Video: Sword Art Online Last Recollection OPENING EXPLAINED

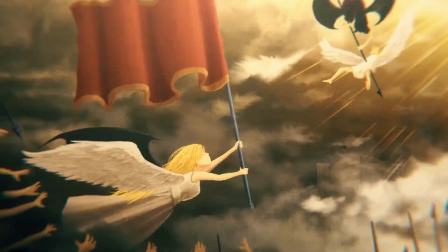8:15 The girl carrying a flag, featuring one wing, that of an angel and one wing, that of a demon.
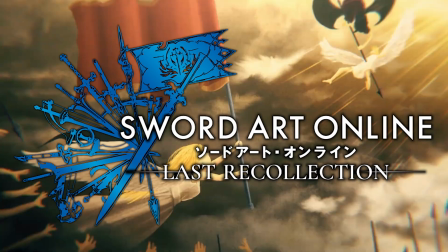8:23 Did you ever wonder why the Elastic Collection logo, which features weapons of a wide variety of characters in the game, features a flag?
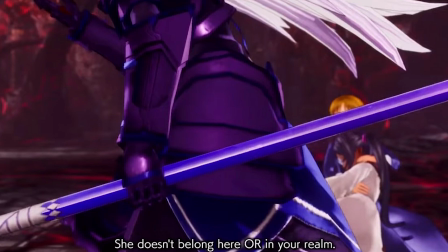8:32 All I'm going to say is, I'm looking forward to the context of why Dorothy is the Child of Sin and what role he is going to play in this conflict between Light and Dark. Kirito rushing and looking around is a continuation of the previous symbolic shot and also flows into the next shot as well.
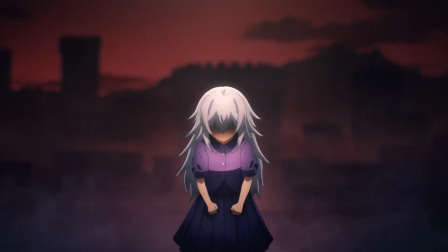8:50 We head into a scene of Little Dorothy, the song lyrics echo in a question she had since her childhood,
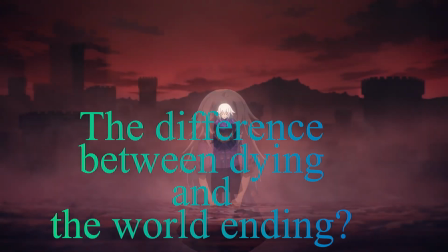8:56 what's the difference between dying and the world ending? as dying leads into the
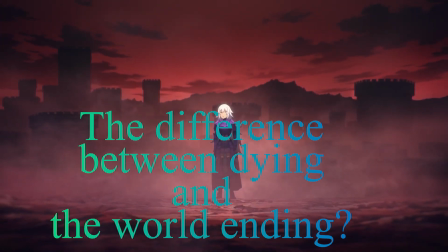9:01 world ending for you and the rest of it simply does not matter.
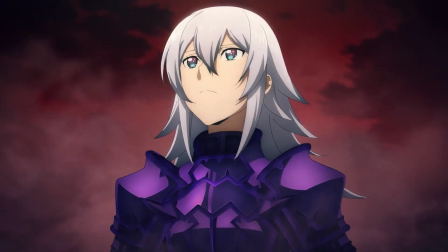9:07 She is however left alone with the answer her mother gives to that question, that one's life is a legacy that is passed down through generations and that death is not the end of one's contribution to life.
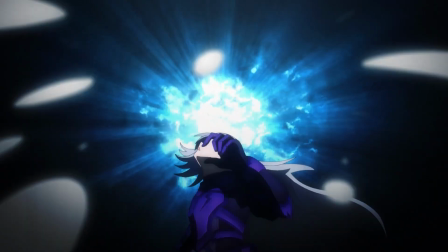9:21 She then finds herself in turbulent waters, a lot of people in the SAO wiki have found this similar to the War of Underworld Opening 2 where Kirito was
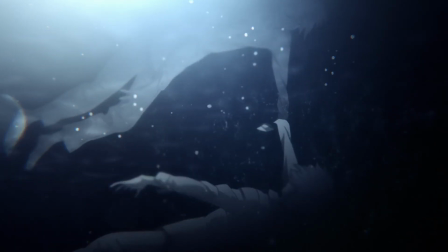9:29 plunged into the depths and while it is similar visually speaking on the surface level,
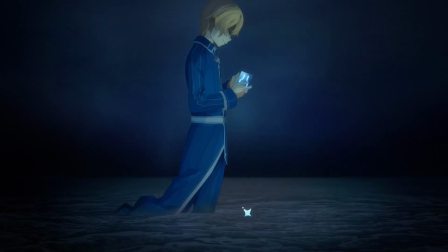9:35 I completely disagree.
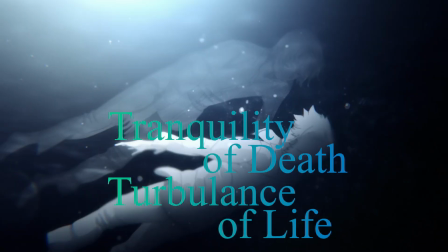9:39 Back in War of Underworld, it was all about Kirito being oppressed by his guilt, plummeting to the bottom of the water, literally drowning in that guilt.
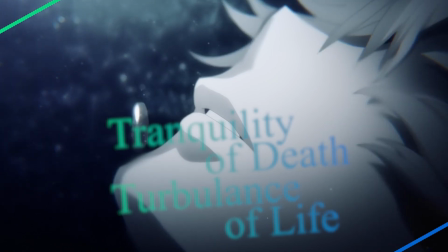9:48 It was his own will to disappear that was being symbolized, that's why it had calm visuals battles,
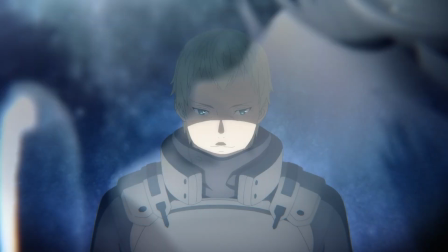9:53 despite the very dark symbolism of being oppressed.
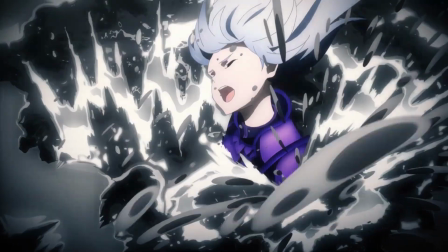9:58 With Dorothy, that doesn't really seem to be the case, this is much more erratic, almost as if symbolizing events beyond Dorothy's control,
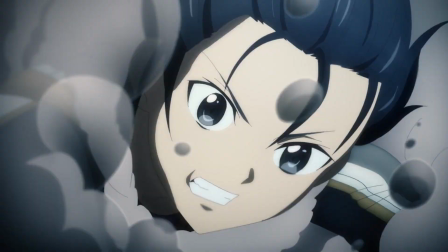10:07 throwing her off balance, weighing down on her, as if she does not have the power to fight the waves herself,
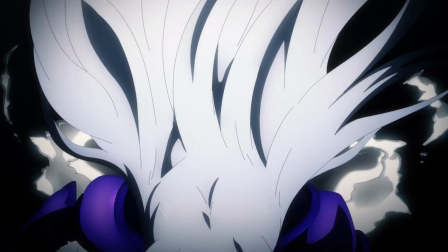10:13 as in, she does not have the power to alter her predestined fate no matter how much she wants to.
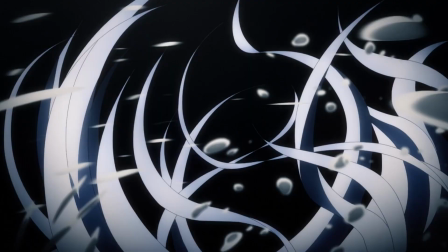10:20 The waves are shaping her path without her control, the same way her fate and circumstances shaped her life and will shape it further.
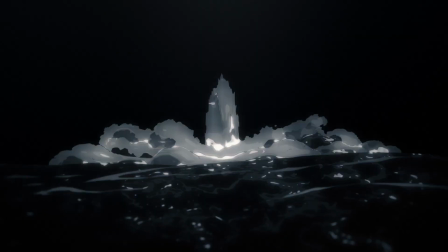10:28 It's the same symbol, visually speaking, but symbolizing a vastly different case.
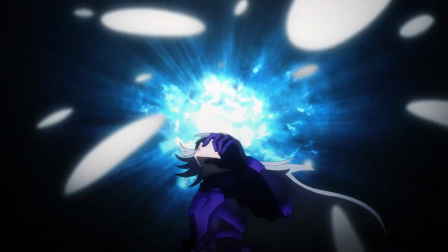10:34 And going back to that, she is indeed a Dark Knight on the verge of War of Underworld,
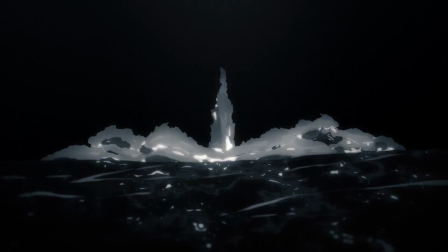10:39 in an era where the Dark God Vekta is about to awaken in the Dark Lands.
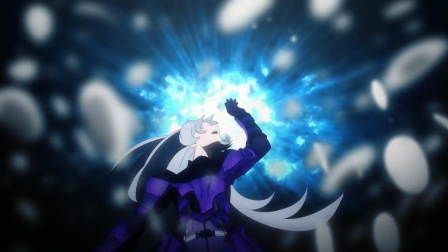10:44 It's only natural that she is succumbing to the waves that are much larger than her, her,
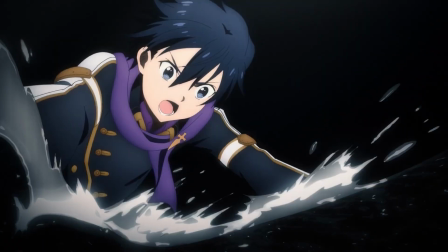10:49 but Kirito does not give up, he resists and fights.
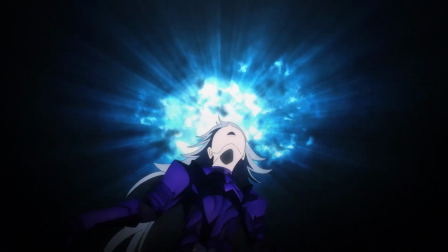10:54 And that's why he can shake the lives of these people, to be who they truly want to be, to not succumb to their supposed fates.
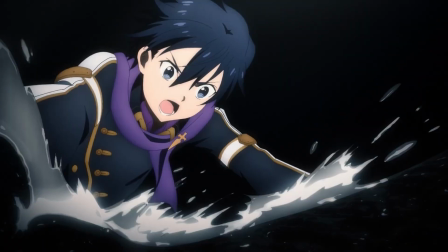11:02 And the explosion at the end of the scene symbolizes that, Dorothy's change.
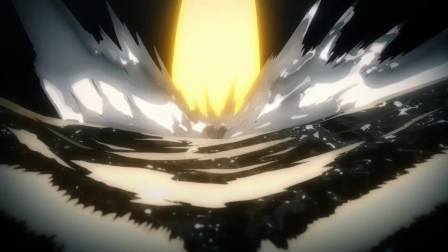11:08 We know she is going to break the Seal of the Right Eye, which is as literal of a symbol as making your own fate gets, but there may just be more than the Seal itself. Her taboo to break is her view of herself as the child of fate, and Kirito will be helping her break from those shackles.
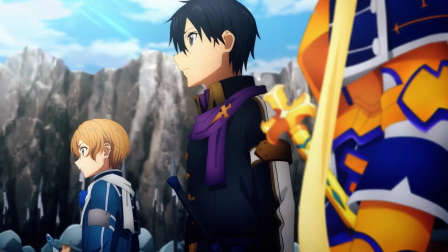11:27 Then we have the Rulit trio over here, standing with the Human Army and the Integrity Knights at the foot of the Great Eastern Gate.
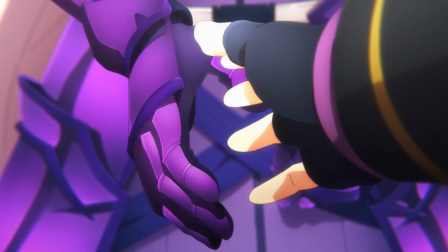11:34 And then we get a shot of fresh breath of air waking Dorothy up as she shakes the hand of Kirito.
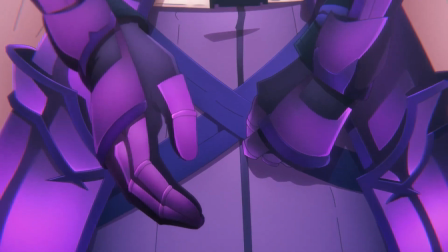11:40 People love taking all of these in a romantic way, but remember,
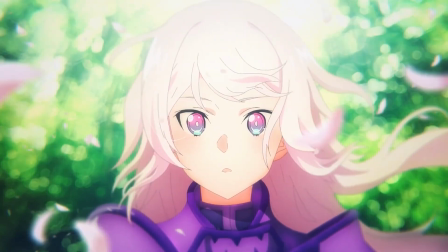11:46 Kirito was the one sent into this world as a real worlder to influence these people and that's exactly the visualization of it. It's so clear that I don't understand why people go to a completely different thing, rather than what's clearly obvious.